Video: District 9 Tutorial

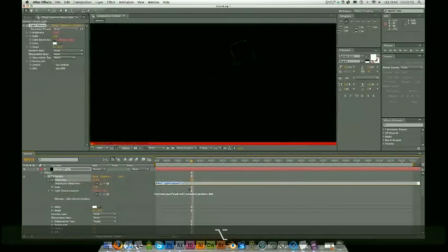[20:52]
Right, so I'm going to paste that into the brightness. Paste. Let's see how this looks.
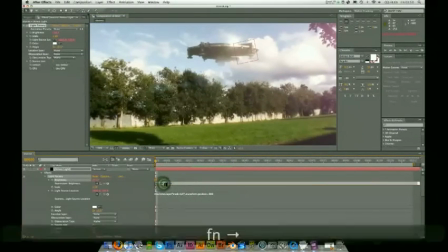[21:00]
Maybe I want to make that more than 10. Should probably be around 25.
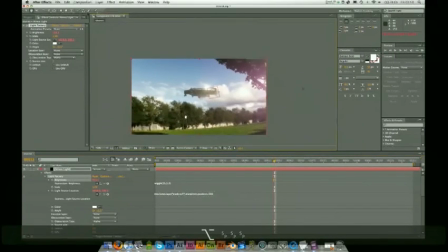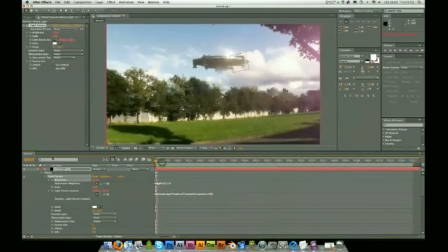Okay, so I'm just going to play with these values until it sort of, play with the wiggle values until it sort of looks right.
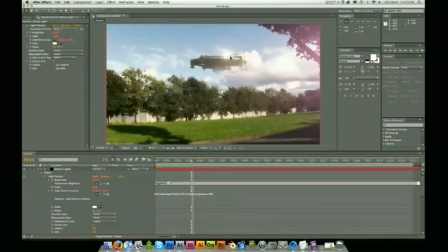[21:36]
I'm going to keep it at 1.2 just so it's similar to it's the same as the reflection off the spaceship. But I think maybe 30 should be fine. And I might bring this out a bit further just because I think it's maybe a little too imposing there.
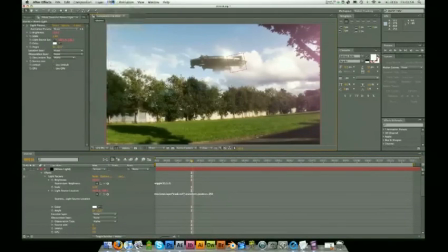[21:55]
Right, I'm going to apply a pretty heavy blur to this one as well. Just because I don't want it to actually look like a lens flare, I just want it to look like a light source. So, effects, blur, fast blur, just bump that up to about 25,
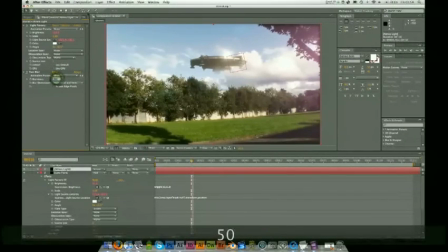[22:16]
maybe even more, maybe like 50 repeat edge pixels. That should look pretty good. If I play this through.
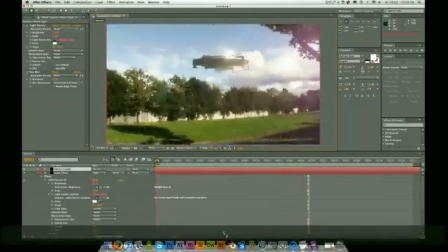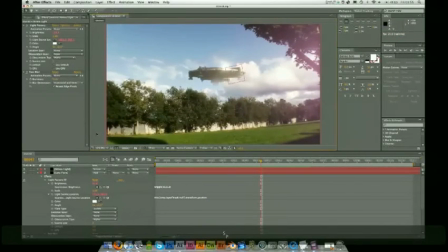[22:41]
Right, so it's kind of what the lighting I want it to kind of look like. Maybe the lens flare is a little high, a little bright. Maybe I'll bring that down to about 8.
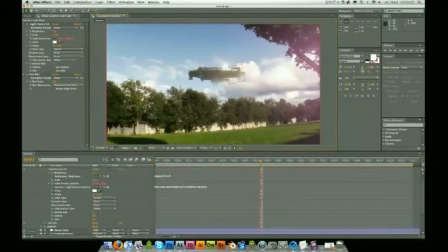[22:57]
Maybe I'll blur it a little more, at 12.
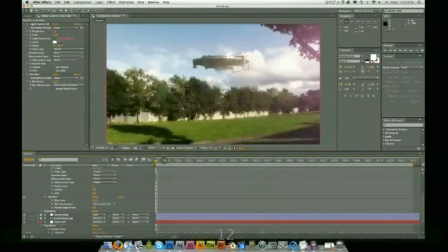[23:05]
Okay.
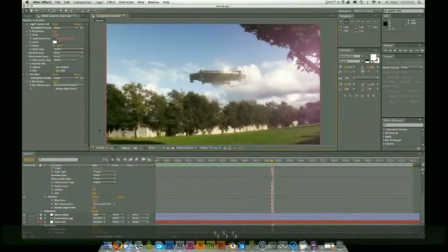[23:09]
Okay. That's kind of looking what I want it to look like. But what's going on now is we're sort of getting the color corrections kind of off again. So what I'm going to do is I'm going to go layer, new, adjustment layer.
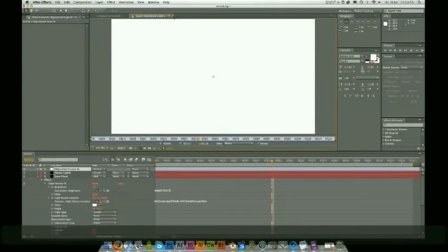[23:23]
I'm going to call this
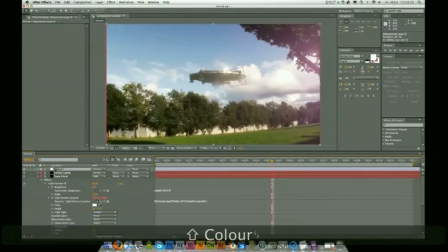[23:32]
color correction.
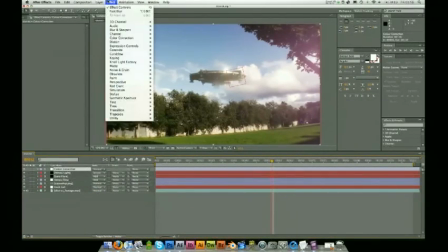[23:38]
And this is where I'm going to do the main bulk of my color correction right now. Effects, color correction, curves.
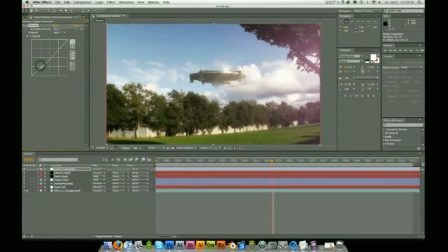[23:49]
A little bit of an S curve without it not being too harsh on this one. So you don't want to blow out any of the details. Head into the blue channel. Lower the blue a little bit.
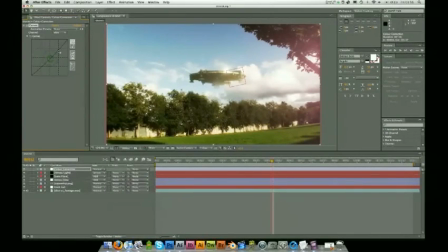[24:08]
Want to kind of warm this image up, and lower the green. Yeah, that's kind of looking what I want it to look like.
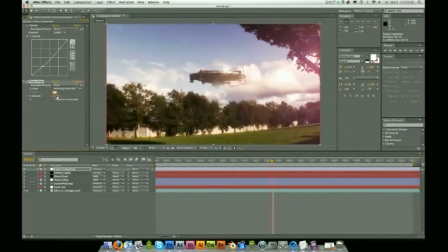[24:19]
Effect, color correction, photo filter. We're going to really warm this one up, so nice orange. Okay, effect,
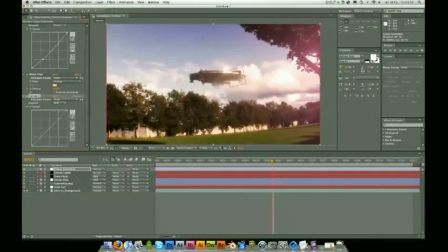[24:37]
color correction, curves. Here's the second curves. Now nice strong S curve. Okay, let me see.
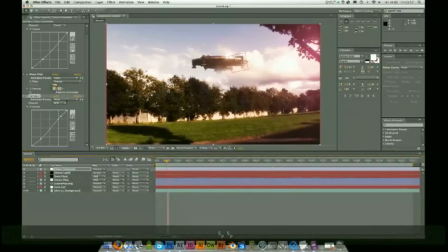[24:54]
Alright, that's a bit orange. It's a bit too much, so I'll bring that down to 20.